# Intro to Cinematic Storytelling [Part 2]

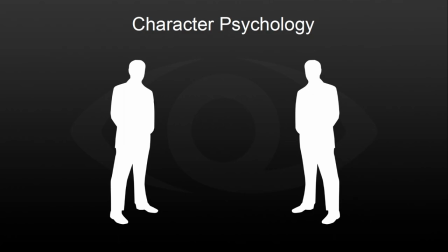12:15 This is something that they're thinking about a lot in every single shot. If there are two characters that aren't seeing eye to eye, you'll find that in the character psychology of the actual shot. You'll have it so that they're not making eye contact, or that one is in fact just looking away in a completely off other direction.
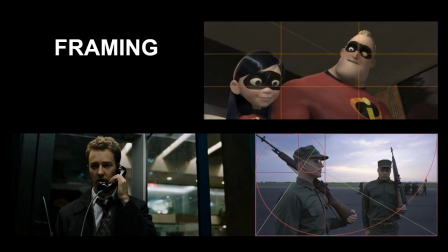12:34 So just something to think about. Framing. So framing is, this is pretty much the, when you think of cinematography, you immediately think about framing, you immediately think about the rule of thirds and the, you know, how we generally frame in stuff in movies.
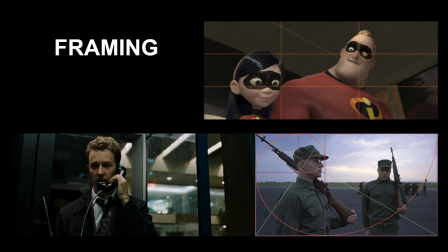12:52 And the reason why is because this is pretty much the very staple for sort of how to tell a story. There's so much you can do in framing on its own. And your sort of mission as a filmmaker is to sort of use your framing to convey the message.
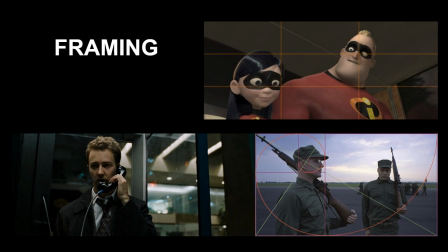13:11 So it's not just that you're simply making some beautiful image. In the end, if you're a cinematic artist or a cinematographer, you really want to be able to use your image to tell the story. And that's actually just as big a part of cinematic art as actually just making beautiful looking imagery.
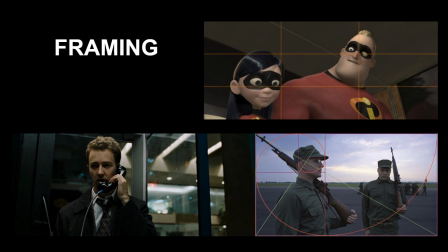13:32 So in a perfect world, you have both. And that's something that, you know, someone like Kubrick or Fincher has really mastered the art of doing.
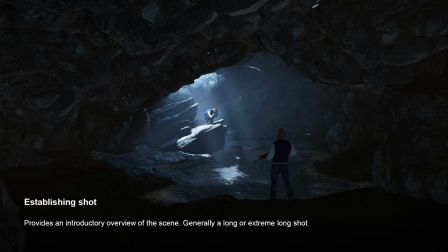13:46 For this demonstration, I've pretty much threw together a quick cave scene with it's just like Megascan's assets everywhere, you know, just like rocks put all over the place, and just kind of with a bit of a
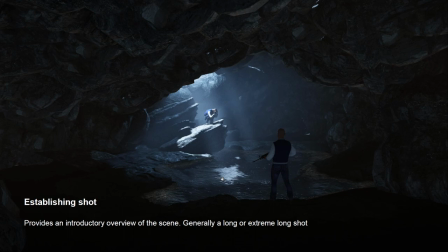14:03 like a simple idea of these two characters just kind of facing off of each other, and you know, one character is crying, another one has a gun. So you can think about how this kind of could fit into a potential movie script.
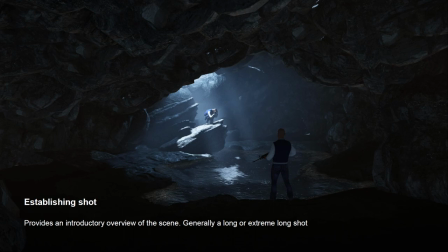14:15 You know, maybe there's some blood money involved and this guy has chased him to this cave and he's now crying because he's, you know, there with a gun and he's going to kill him. So it's kind of important that you understand what's the dynamic between the two characters before you
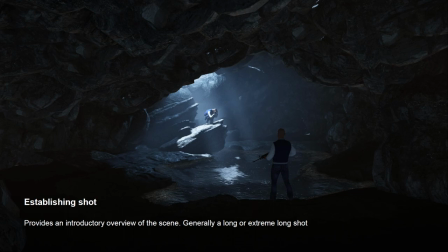14:33 start thinking about framing or what type of shots you use. And that's really the importance of understanding the cinematic language and all these various shot types that we're going to be going through now, and understanding what they convey, why they're used, and how they can be used to tell a story.
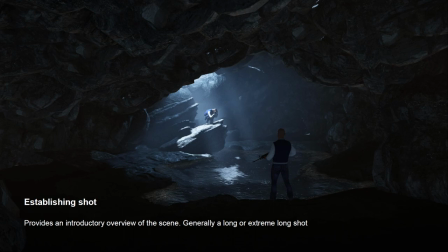14:53 So cinematic shot types. The establishing shot, this is pretty much one of the most used shots. You'll see it in every single movie, pretty much.
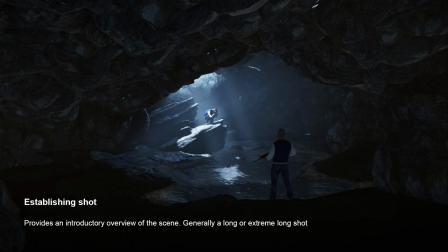15:07 This is when you establish a scene, you establish a context for the scene, and you show the relationship between important figures and objects. It's generally quite a long or extreme long shot. That means it's usually, it's quite wide and it's far back.
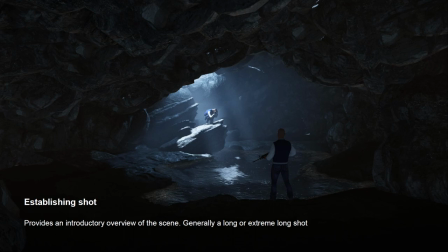15:24 So it gets you to this point where you can see pretty much the layout of the whole scene. You know, we're seeing like up here all the, oh yeah, we can see this. Mm-hmm. Oh, the drawing tools. Yes. I forgot about these. These are amazing. So yeah, we can see up here all the cave. We can see this nice light here.
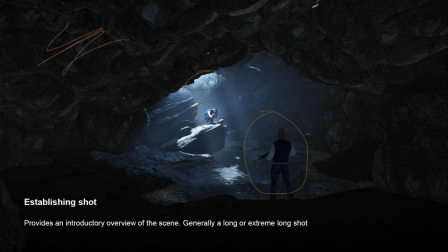15:45 We've got both the characters sort of highlighted there, and everything starts to make sense. We get a whole feeling for the scene. We don't have, you know, you obviously can't see what's behind the camera, but you can at least see,
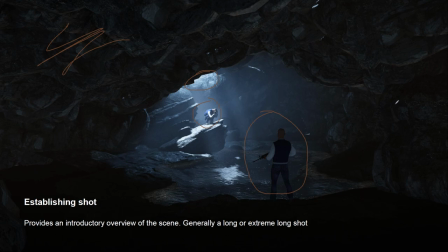16:00 in general, every nook and cranny of the scene. You're not going to be sort of questioning, oh, where are we, you know? Whereas, you know, if you'd start up on, for instance, a close-up shot of a character's face, the viewer would have no idea what's going on in the scene around.
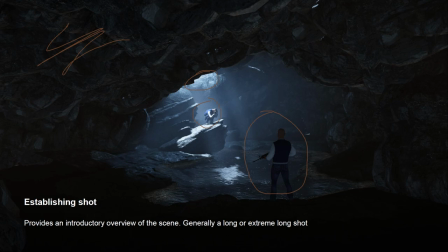16:16 You know, is that something that's, you know, where are they? Are they in a cave? Are they in a bunker?